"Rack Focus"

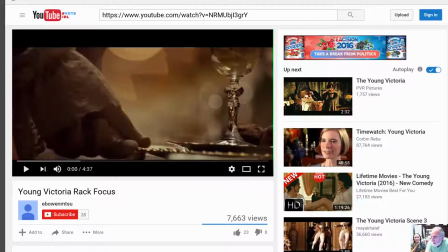Good morning Monday this is Peter Galante with Cassandra Koop and today we're going to be talking about the second video assignment which is RAC Focus.
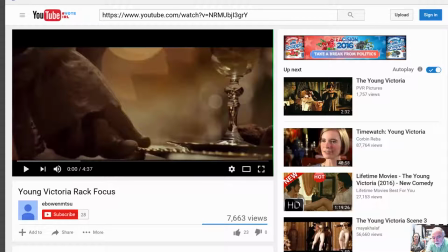So I've pulled up on the screen right now a YouTube video from the film Young Victoria and you can see in the search bar that these there's the the actual link is up there but you can also search it yourself.
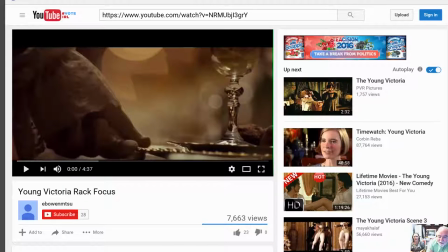So this thing is about five minutes long and I don't know that we're going to look at the whole thing here but the first moment is a really beautiful example of rack focus so you can see in the image there's the one of the I don't know if you call them butler whatever
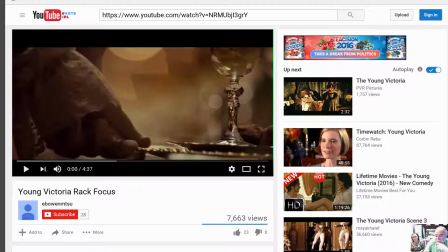he's placing the silverware on the table and there's one piece of silverware that's in focus and one goblet that's in focus and as the camera pulls now down to
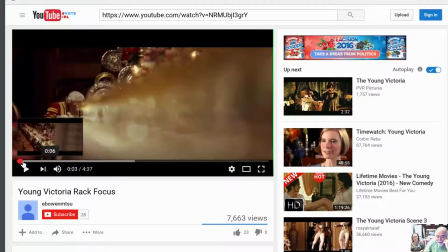the end you can see how it how it pulled through all of the different goblets as they were focused very very shallow depth of field and then you end up at the end of the table with another butler and you weren't even aware that he was there
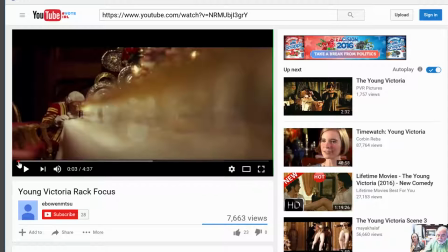when the focus was at the beginning shot if I move this back here
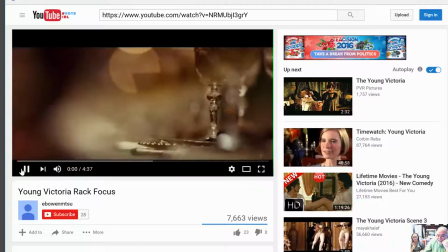and we look at that again you can see it's just beautiful the way it pulls to
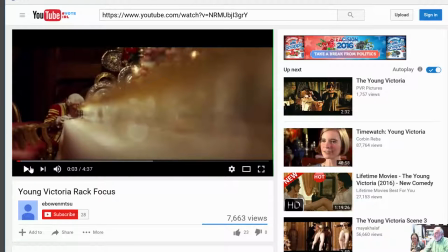the end so that's a really good example of rack focus and what I want you to use in rack focus is it it the plane of focus that shallow depth of field is what directs your attention now the rest of the film moves on and they're
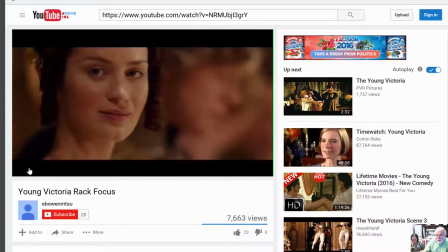constantly using this technique through the film.
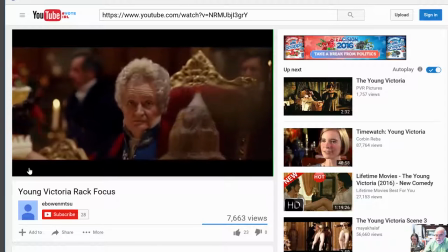Okay, so here it is.
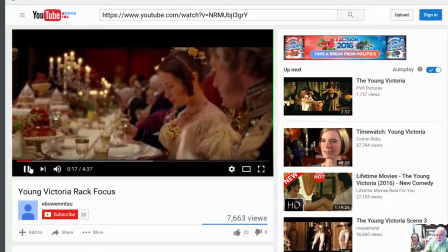It goes, it pulls across the table as they talk and that's kind of what we're talking about.
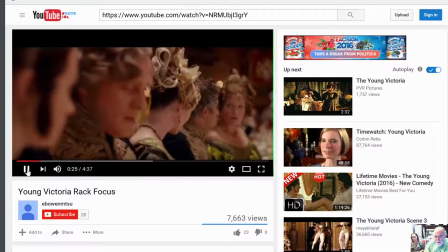It's a great example of, see how it pulled now from the background.
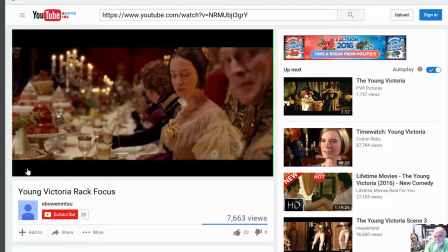see he's talking now we spin to another camera angle right the attention
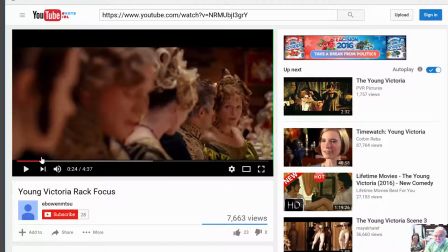is down here and then it pulls back to him as he starts to talk that's
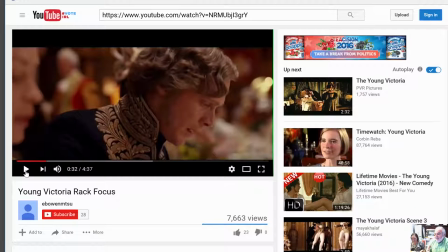a very good example of how we use rack focus so the key is that the plane of focus is being used to direct the viewers attention and and when and And it's really interesting in this shot here where you can see he's in crisp focus and the background's all blurred out.
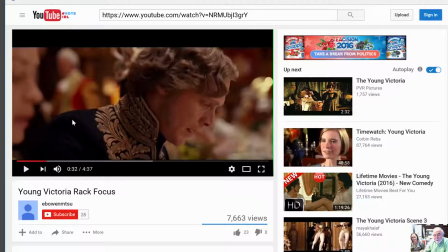And even the woman he's speaking with, which I believe is young Victoria, she's out of focus here.
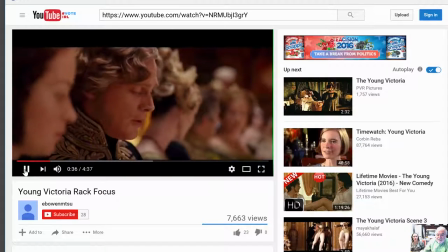So this whole clip goes on and on and now it pulls back and forth to the different people, as you can see.
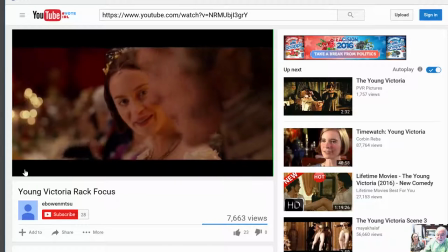Now she's in focus but a different camera angle.
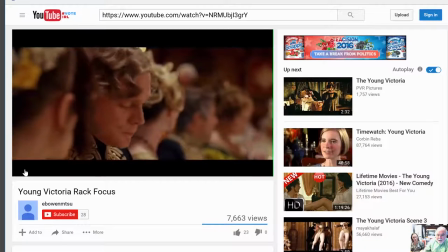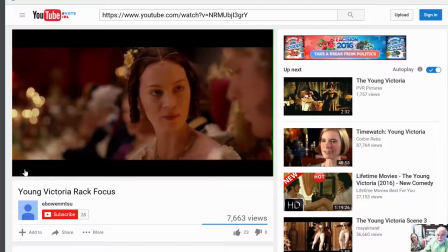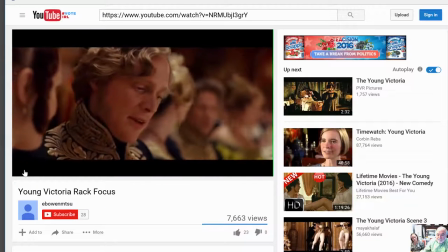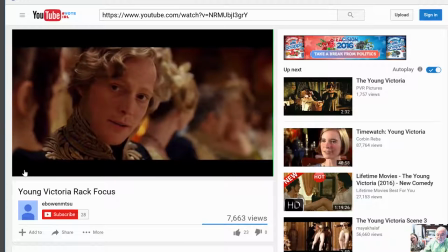So this is a really excellent example of using rack focus on a professional level.
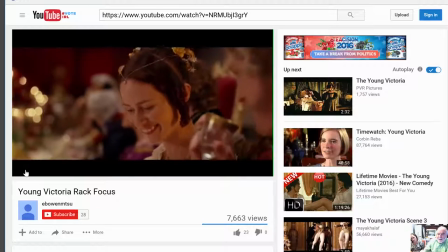And as they go on, they pull the focus across the table, and it's always about maintaining your attention.
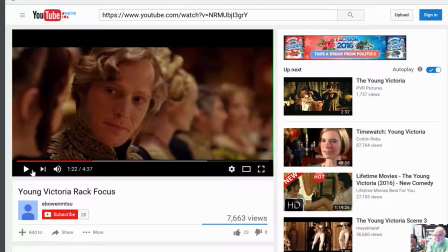The reason why we call it rack focus is because the cameras are put in a rack and there's a person whose sole responsibility is to pull the focus.